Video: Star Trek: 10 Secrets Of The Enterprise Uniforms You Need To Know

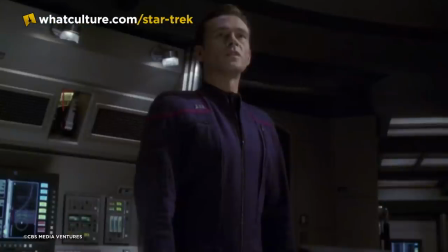0s
One of my favorite things about Star Trek Enterprise is his total reinvention of Star Trek's iconography for the 22nd century.
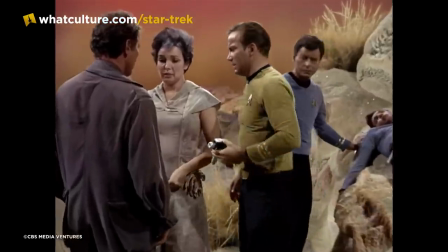5s
Instead of the 1701, we got the NX-01. Instead of phasers, we got phase pistols. Instead of the transporter, we got the transporting device.
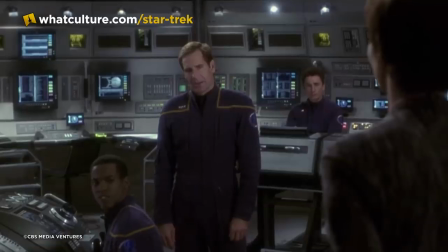13s
Okay, so not that much actually changed, but the show looked different, thanks in no small part to new uniforms by veteran costume designer Robert Blackman.
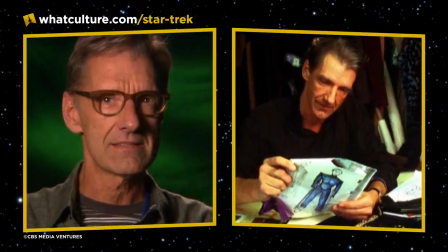20s
Blackman had designed nearly every Starfleet uniform since Star Trek The Next Generation's third season and turned back the clock for Enterprise,
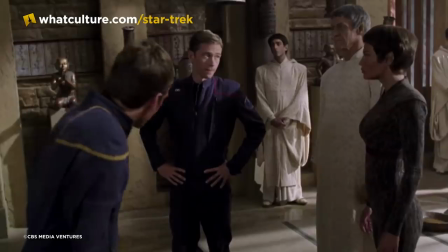26s
creating costumes meant to evoke NASA's contemporary flight suits and and instantly communicating the show's status as a prequel to the original series.
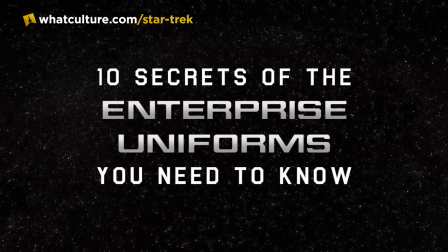32s
I'm Paul from Drek Culture, here are 10 secrets of Enterprise's uniforms that you need to know.
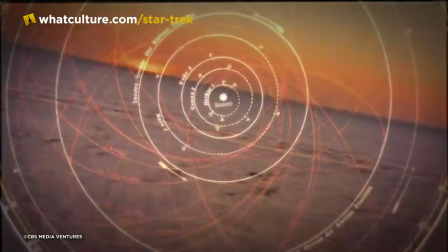37s
Number 10, Not Gonna Hold Him Down No More Okay now that we have the whole obligatory Faith of the Heart reference out of the way,
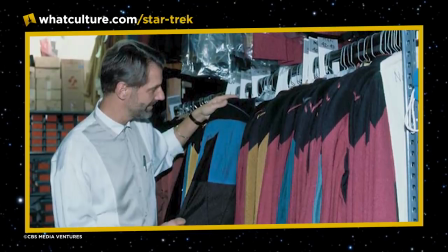43s
Robert Blackman was Star Trek's chief costume designer since the beginning of TNG's third season.
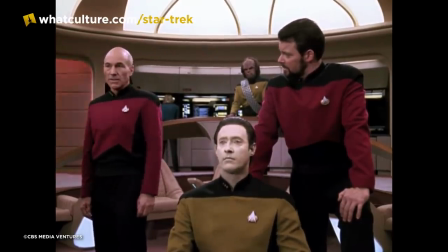48s
He was responsible for giving the Enterprise D crew their iconic two-piece uniforms, replacing the old back-breaking Lycra spandex jumpsuits from seasons 1 and 2.
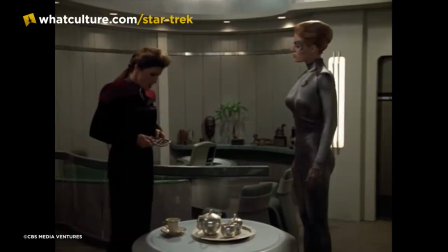55s
He was also responsible for Quark's garish Ferengi wardrobe, and made Jerry Ryan pass out from wearing Seven of Nine's Silver Regeneration suit.
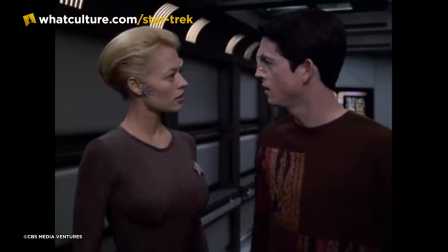62s
Despite all those costumes under his belt, sorry.
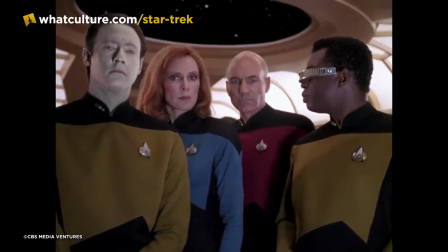65s
Blackman was constrained by a handful of strict aesthetic rules for the 24th century, specifically Gene Roddenberry's vision of a future without buttons or zippers.
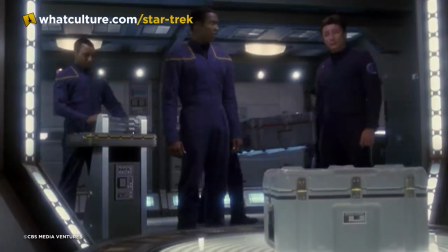72s
When he was assigned to create the uniforms for Enterprise, though, Blackman was finally free from those restrictions. Like, really free.
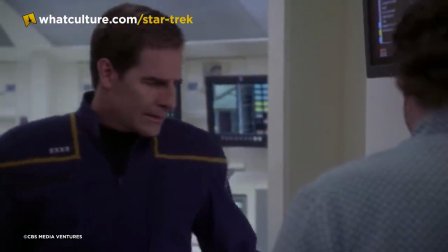78s
Differentiating the prequel series' new costumes from their sleek predecessors,
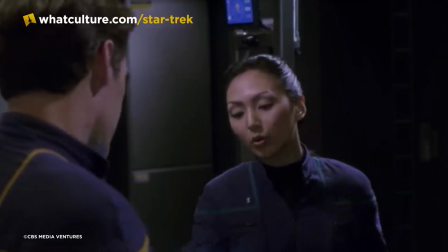82s
Blackman designed Enterprise's 22nd century Starfleet jumpsuits with a whopping 13 zippers and 8 pockets.
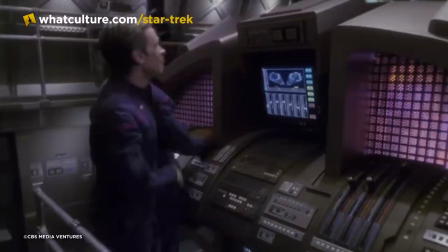88s
According to Blackman, some of those pockets weren't even functional. Quote, those fake pockets can never hold anything.
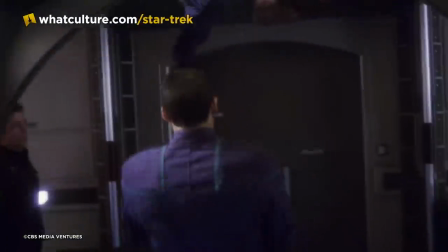93s
They were a zipper to no pocket, but it was just one of the things I wanted to put in. Number nine, five-year mission patches.
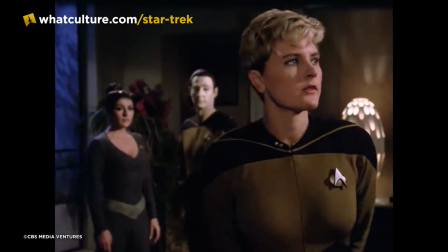99s
When I was a kid in the 90s, yeah, I'm old. All you had to do was tap the left side of your shirt, and it was clear to every kid on the playground that you were pretending to beam away to the Enterprise.
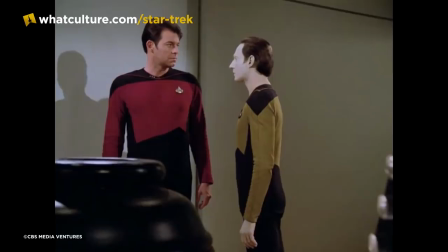108s
I mean, was I the only one who did that? I mean, it couldn't have been, right? While the comm badge had become instantly recognizable as part of Star Trek and even pop culture,
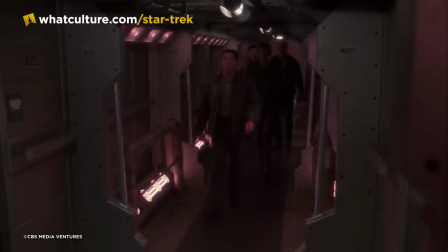116s
Enterprise's 22nd century setting meant the iconic Starfleet Delta was a thing of the past, or future.
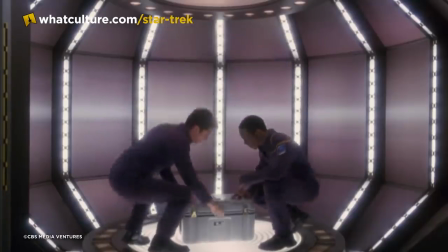122s
Either way, the comm badge was out, and NASA-like mission patches were in.
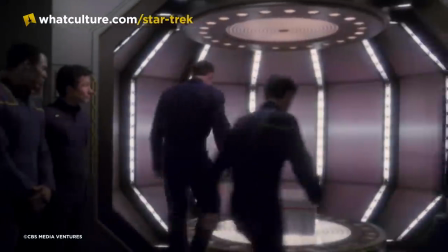125s
Designed by a scenic artist Wendy Drapanis, the NX-01 mission patch worn on the left side of Enterprise's jumpsuits became the de facto logo for Enterprise,
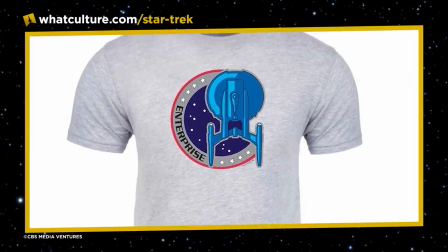132s
showing up on T-shirts, mouse pads, even Christmas ornaments when the show premiered in 2001.
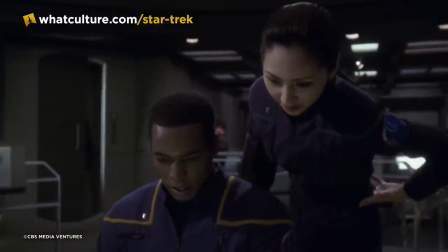136s
Over the course of Enterprise's four-year run, numerous unique mission patches for various Starfleet ships and stations were featured in the show,
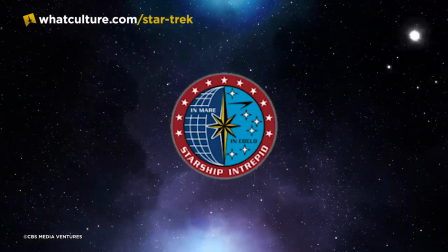143s
including ones for the NXO2 Columbia, the Starship Intrepid, Starfleet Security, Cold Station 12.
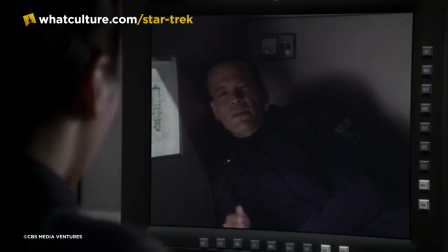148s
One patch that was not exactly unique, though, was the patch worn by Lieutenant Mark Luttrell in Season 1's Silent Enemy.
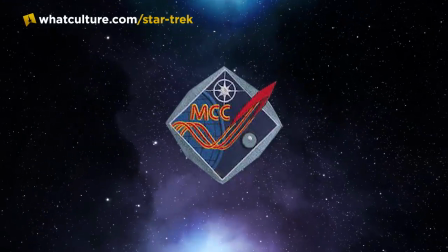154s
In that episode, Luttrell is just straight up wearing a modern-day NASA mission control patch. Let's call it a subtle nod to the show's obvious inspirations.
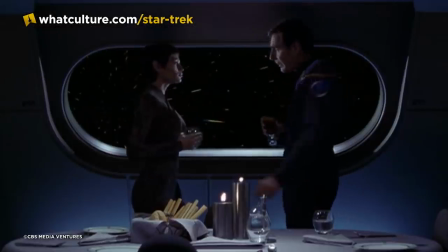162s
Number 8, Vulcan Vestments Retro-futuristic Starfleet jumpsuits weren't the only major new costumes created for Enterprise.
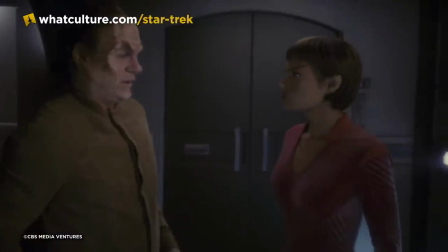169s
Robert Blackman also designed costumes for Vulcan sub-commander T'Pol. T'Pol's uniform was intended to be more futuristic than her Starfleet crewmates' outfits, and also sexy.
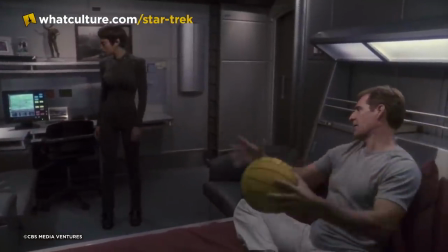177s
Describing T'Pol's look, Blackman said, It's a close-fit outfit, certainly, because she's a beautiful woman, and it's useful on every level to have some kind of a romantic figure.
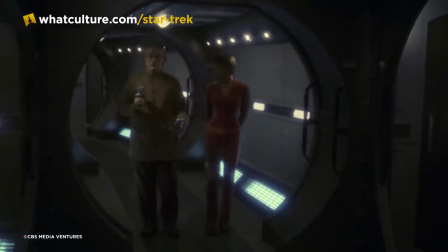184s
It is very form-fitting, although it sort of opens up below the knee. It's not the 7 of 9 notion of tight fit.
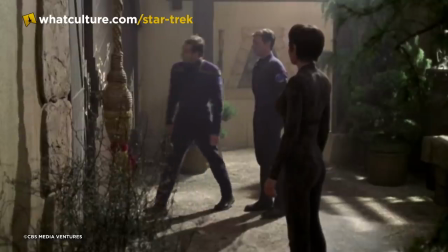189s
It's more like the Troy or Crusher or Dax notion of close fit. Unlike her fellow Enterprise officers, whose costumes were basically covered in pockets,
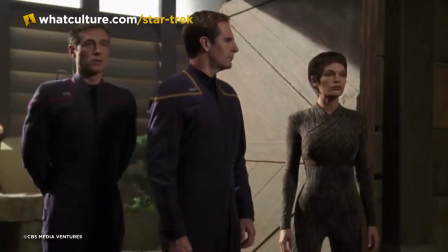197s
T'Pol's brown, black, and gray-streaked stretch-knit fabric uniform had no pockets at all.
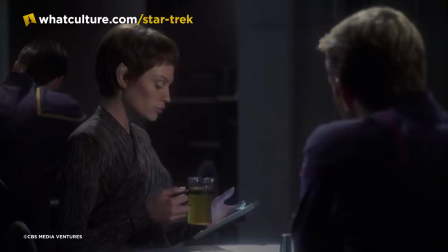201s
According to Jolene Blaylock in Season 1, T'Pol is just so low-maintenance, she doesn't need anything else. She's very feline in her movements, so really the catsuit works. Yeah, that sentiment would change.
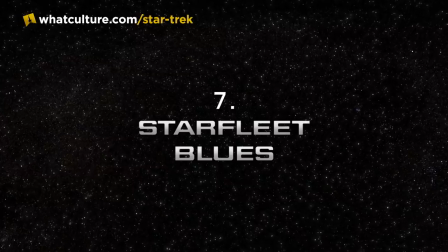212s
Number 7, Starfleet Blues.
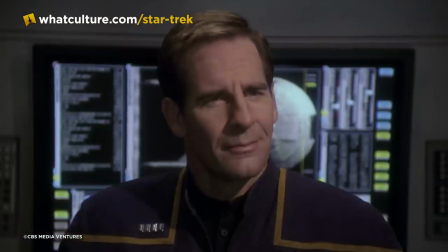214s
During the pre-production process on Enterprise, the costume department created several prototype uniforms tailored from different materials and dyed different colors.
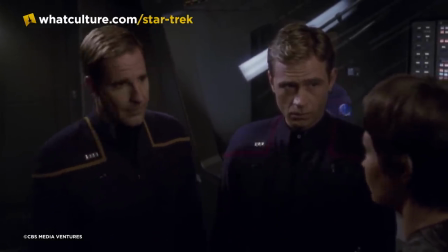222s
These variants included several shades of blue and even a fully denim Starfleet uniform. The producers eventually settled on a custom dyed navy blue jumpsuit.
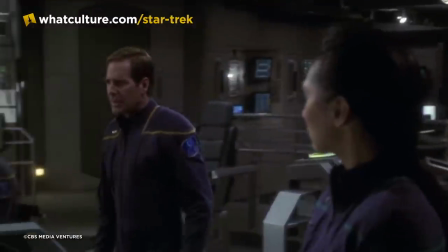229s
However, either due to lighting or the dye itself, those navy blue jumpsuits actually ended up looking a lot closer to purple on screen.
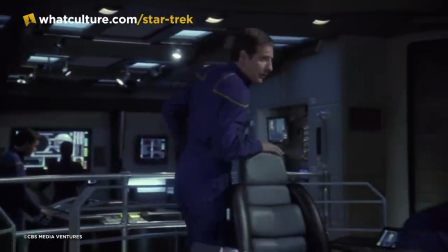235s
Eventually new, much more obviously blue uniforms were created for season two, making their first appearance in Minefield.